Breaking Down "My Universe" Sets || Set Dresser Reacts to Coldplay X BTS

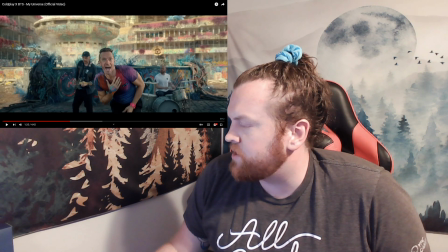Oh, and then also it looks like the vines or whatever these would be.
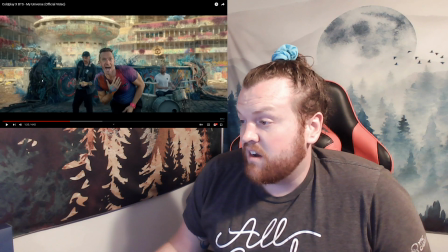I'm assuming they'd be vines. They were most likely added in. Again, something that's not all that difficult to make.
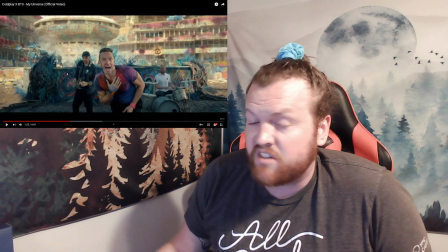You can go to Home Depot and get all sorts of different tubings and such, and then just kind of plaster them with different,
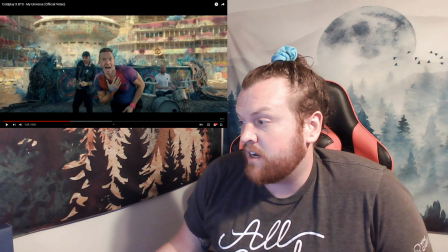like, you could do like paper mache, or you could even use different types of tapes and stuff.
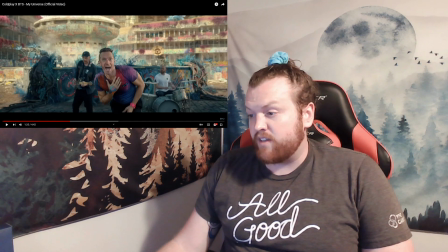You could spray foam on them or whatever, and then spray paint them to be the right color that you want, and then just kind of tangle them and weave them up, make these cool
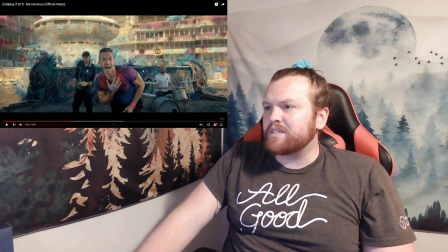roots. I will say, this video is very hard to tell what's real and what's not. We're gonna be honest. Like, honestly, I'm pretty sure, like I said, this wall's definitely real, but I'm feeling less positive about the background as we're going.
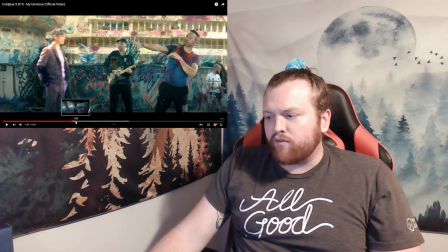Or I'm like, I don't know. I also love the fact that they have the CGI, like, holograms of the boys there, and then vice versa when they go to the different planets.
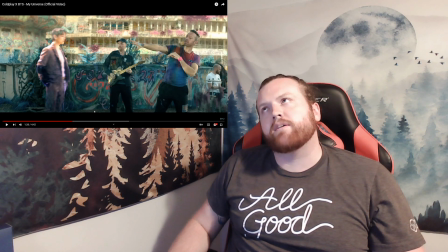It just is another way of, like, yeah, we might not physically be together, but we are still one,
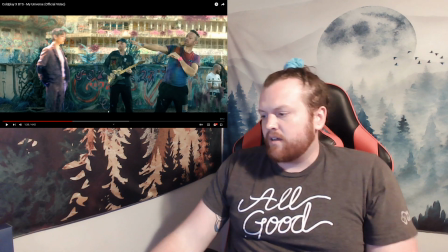you know, we're still a team, we're still a family coming together to be part of this whole thing,
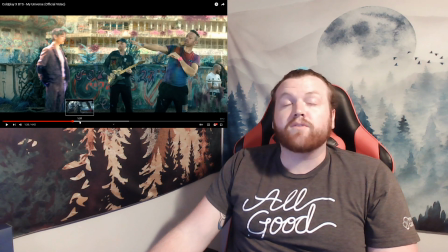of our universe, if you would.
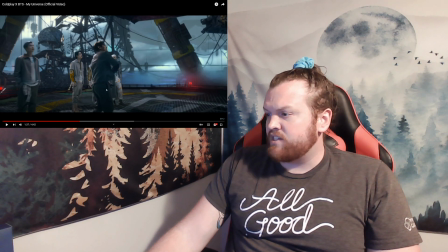And then I think for the BTS boys, their set location is just mainly flooring.
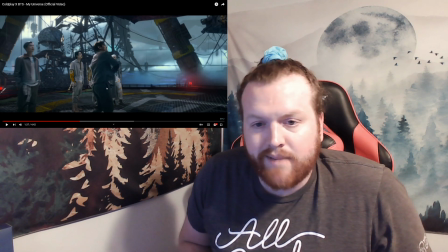Not the hardest thing.
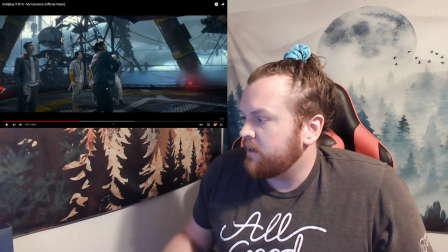For the most part, all the background stuff is definitely animated in, and the flooring is just probably different
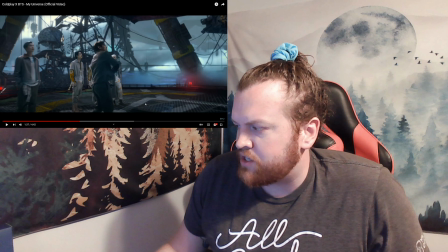mats. It looks like they could potentially be like kitchen mat type material, like that rubbery mats that have holes in it,
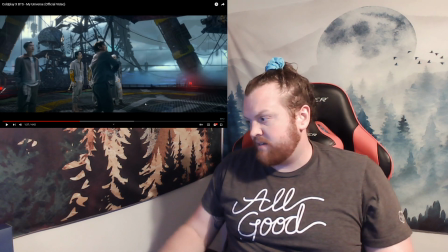just kind of cut to different pieces and different shapes and then painted, just to make a nice floor that looks kind of like a metal grate underneath them,
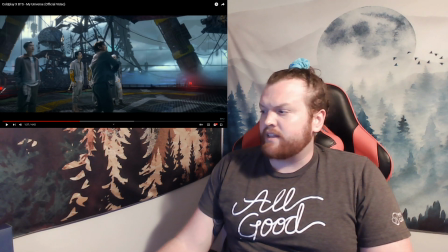because it looks like they're on some sort of like oil rig or something like that. Again, very cool,
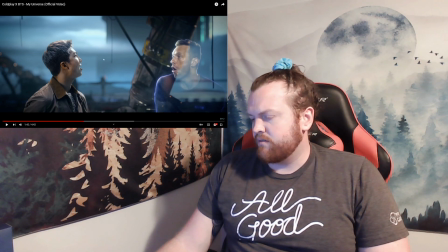but yeah, it's just hard to break down because it's animated.
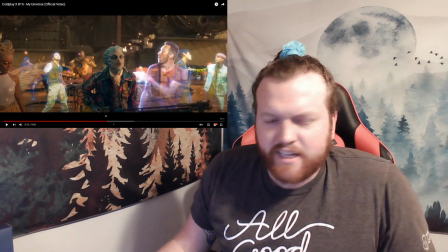I really like this shot as well.
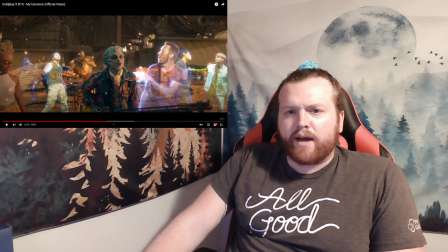Like I was saying, they really know how to blend the practical with the animated,
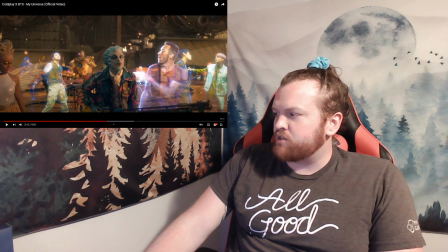to the point where it genuinely feels like there's a bunch of people here, but honestly, I think there's actually 4 people there,
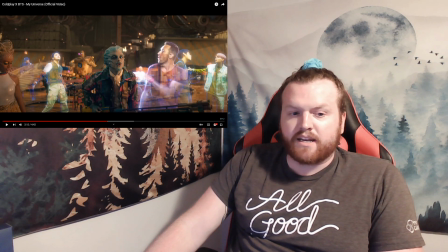and the rest of the stuff is animated in. The background is animated,
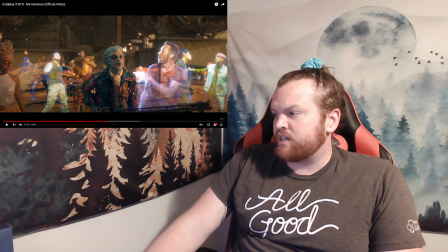and I'm pretty sure it's just these guys, probably on a green screen, on a green stage, if you would, where the flooring's even green screened in.
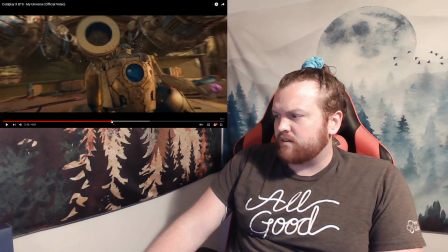But there's not really that many great stills of that area because they jump around a lot.
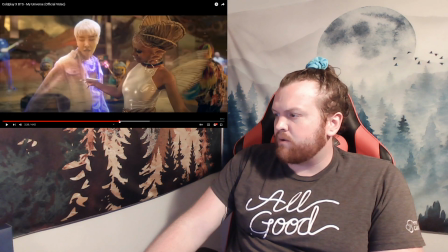But you can kind of see who are the real people and who aren't the real people in the video as well.
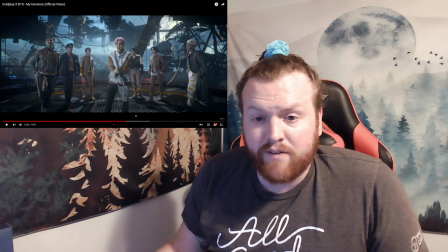But still, realistically, like I've said in the past, simple is good.
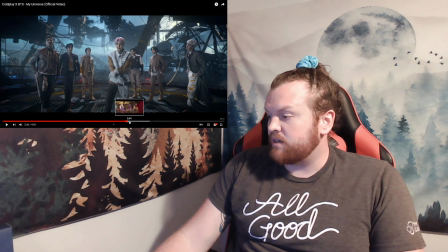It's not a bad thing. It makes for great videos, you know? And same thing goes for animation. If you do it well and you do it right, then a video can come out beautiful.
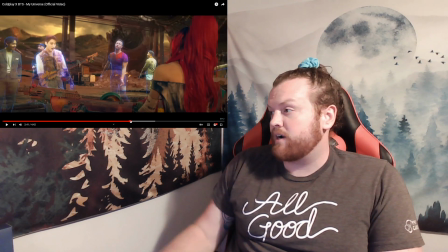It can also have the exact opposite effect sometimes too, where it just looks so unrealistic that you can't get into the video.
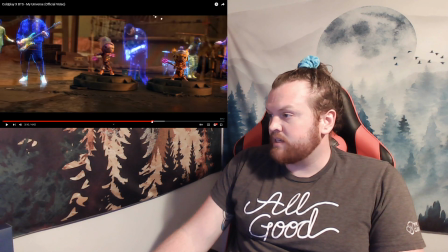But for the most part, it looks pretty realistic. Actually, these platforms, they're real.
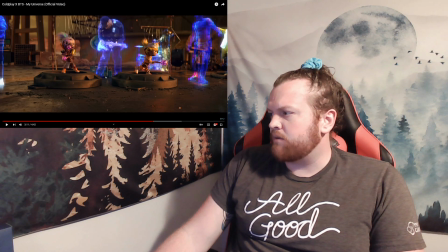Wondering, what are these? They look like they could be like the tops of garbage cans and just like cut or something like that to make it look like little platforms.
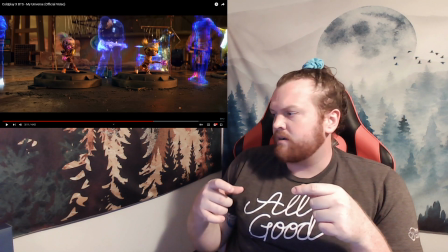And then they could also be doing a perspective trick where they're close to the camera, but they look like they're seated further back as well, so they look bigger.
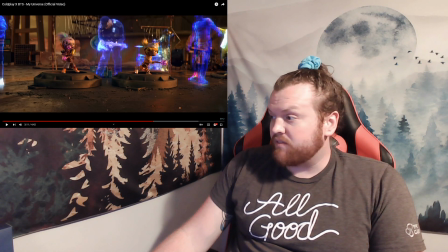That is another possibility of things. And then these guys are animated on.